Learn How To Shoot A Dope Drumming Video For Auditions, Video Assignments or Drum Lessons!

What's up everybody, it's Carl aka Carl Drum Tech, and today I'm going to give you a few easy to implement tips that's going to make a huge difference in your drumming videos when you post on social media, send out video auditions, stuff like that, alright? So stay tuned, cue the music.
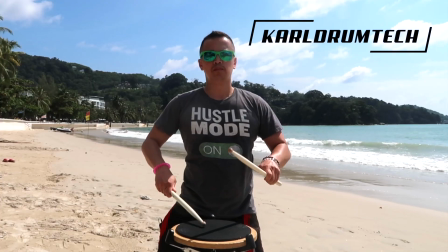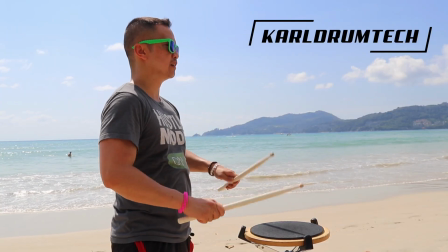Yo, what's up? Thanks to this digital age, we have access to cameras more than ever. And because of the quarantine age, we have found the value of video, right? It's like we had to do video auditions, video lessons, and just more and more people want to post drumming videos, dance videos, art videos, and post them online. So as somebody who has been creating videos, posting them on social media for the last couple of years, I want to show you a few of my tips and tricks that will help you up your video production game. All right, so these are very little steps. It's very easy. You don't need like a lot of fancy equipment or like a big setup, but it's just very minor tweaks you can add to your video production quality that's gonna improve it so much. So stay tuned. Here we go. I'm gonna show you these tips right now. All right, let's get to these tips, shall we? Tip number one is in regards to the camera. You don't need a fancy camera because most cell phone cameras are pretty good. So if you just have your cell phone, you're fine. If you have a good point and shoot or DSLR camera, just make sure you know how to use it.
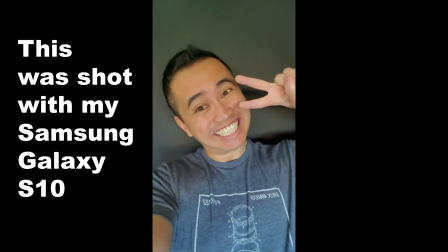(1:28)
Keep in mind, portrait mode is good for Instagram and cell phone viewing. Landscape mode is good for YouTube and desktop or TV viewing.
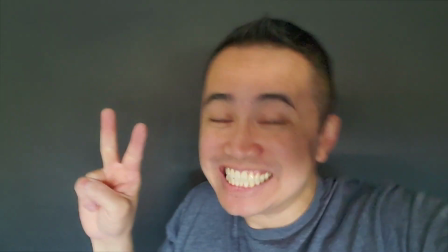(1:37)
So if you know how your video is going to be viewed, that will tell you if you should shoot in portrait mode or landscape mode.
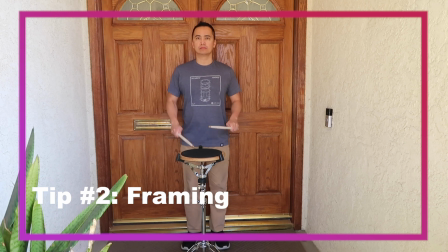(1:43)
All right, tip number two is in regards to framing. Make sure we can see your face because it just makes things more personal.
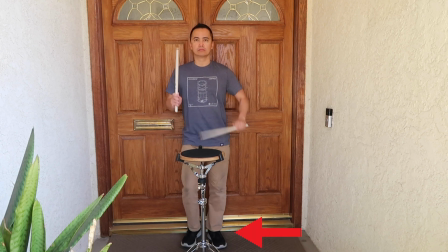(1:51)
Show your feet if you're going to teach feet timing or you need to show it to a teacher, or if it's relevant for movement or dance.
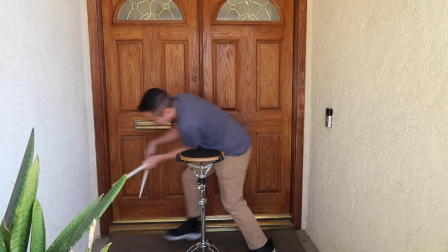(1:58)
Also consider space because if you're going to dance and cover a lot of ground, make sure the framing is wide enough to capture everything.
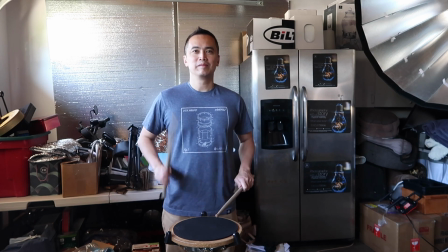(2:05)
Oh, and also try to avoid clutter in the background. It can be very distracting to your video.
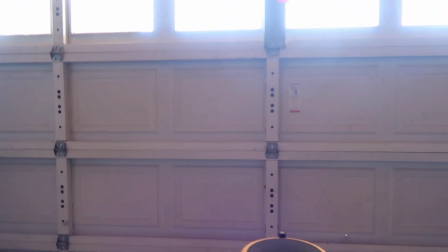(2:12)
You can do something simple like just turning the camera to an angle that has less clutter, and it makes a huge difference.
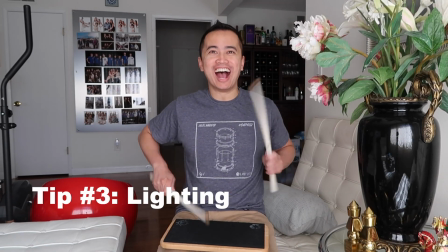(2:19)
Okay, tip number three, let's talk about lighting. Lighting, I think, is extremely important and it makes a huge difference in your videos.
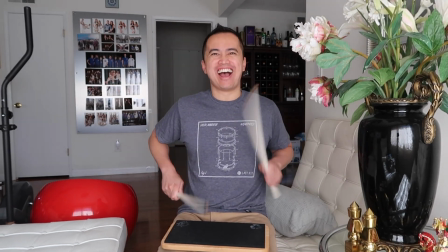(2:26)
Make sure the lighting is facing you and not behind you. If it's behind you, it creates a really harsh shadow.
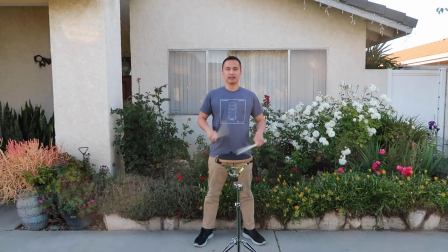(2:32)
If you're shooting outdoors, try to shoot at dusk or dawn. That's the ideal time.
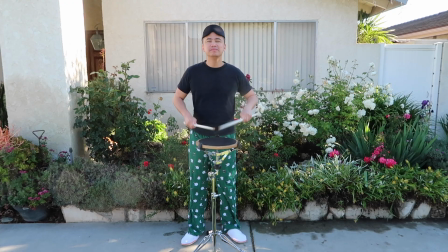(2:38)
The light is just so much nicer and softer. Try to avoid midday or noon.
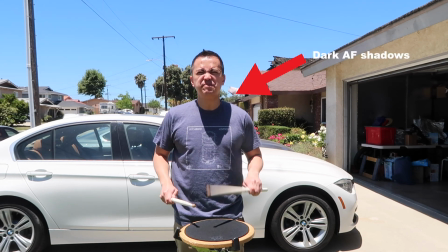(2:43)
The light is very harsh and the shadows are dark as heck. If you have to shoot midday or at noon, try to shoot in the shadows.
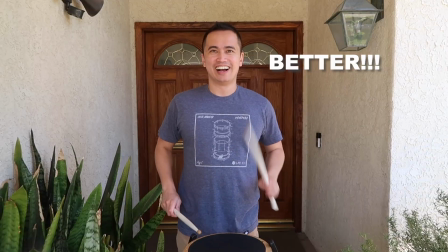(2:50)
Just make sure there's no light behind you. When shooting indoors, you can technically shoot anytime.
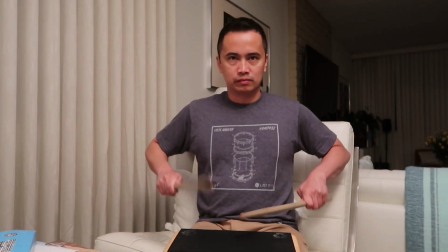(2:56)
Just make sure there is sufficient light and that it's pointed at you. Okay, tip number four, shooting by yourself.
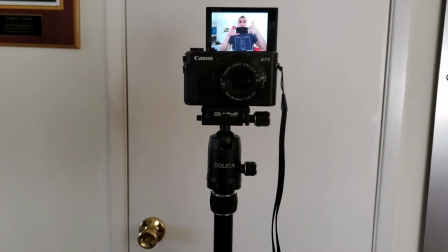(3:02)
If you have a monitor, have it point towards you so you can monitor your framing, lighting, etc.
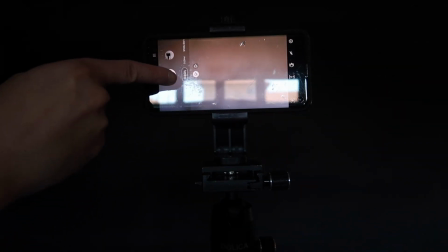(3:08)
If you don't have a monitor, like a phone, do a test recording to make sure the framing and lighting is good,
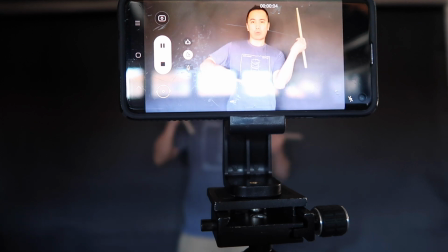(3:14)
then review the recording and adjust as necessary. Tip number five, practice makes perfect.
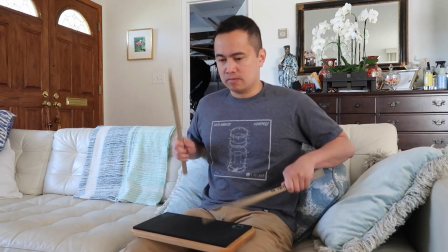(3:22)
Practice before you record. Get a few reps in before you record.
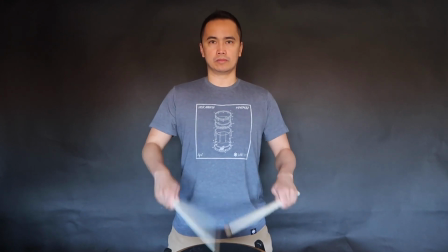(3:26)
My suggestion is you record 3 reps and then you'll choose the best rep in editing. Now, if you have a couple of performances or a couple of pieces or exercises you need to play,
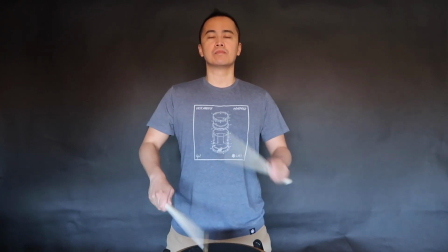(3:37)
you can record them one by one, all in one take without turning the camera off, and then separate them in editing.
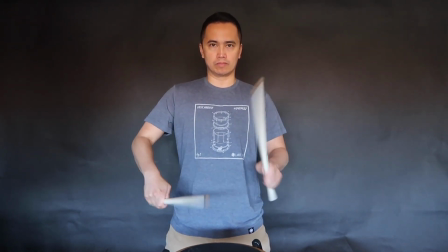(3:44)
Or you can record a performance or record a piece, turn it off, do a new performance, record another piece, turn it off. And if this helps you with organization, then do that. All right, tip number 6, last tip.
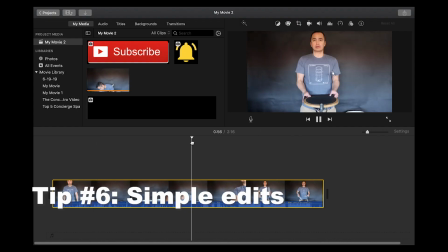(3:58)
Keep it simple.
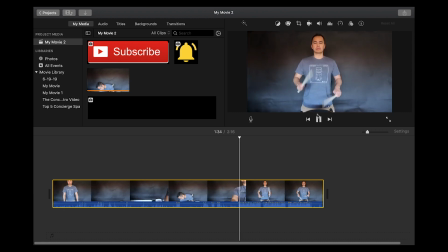(4:00)
This next tip I'm going to talk about, there's still a lot of people that don't do this, but guys, trim the edges.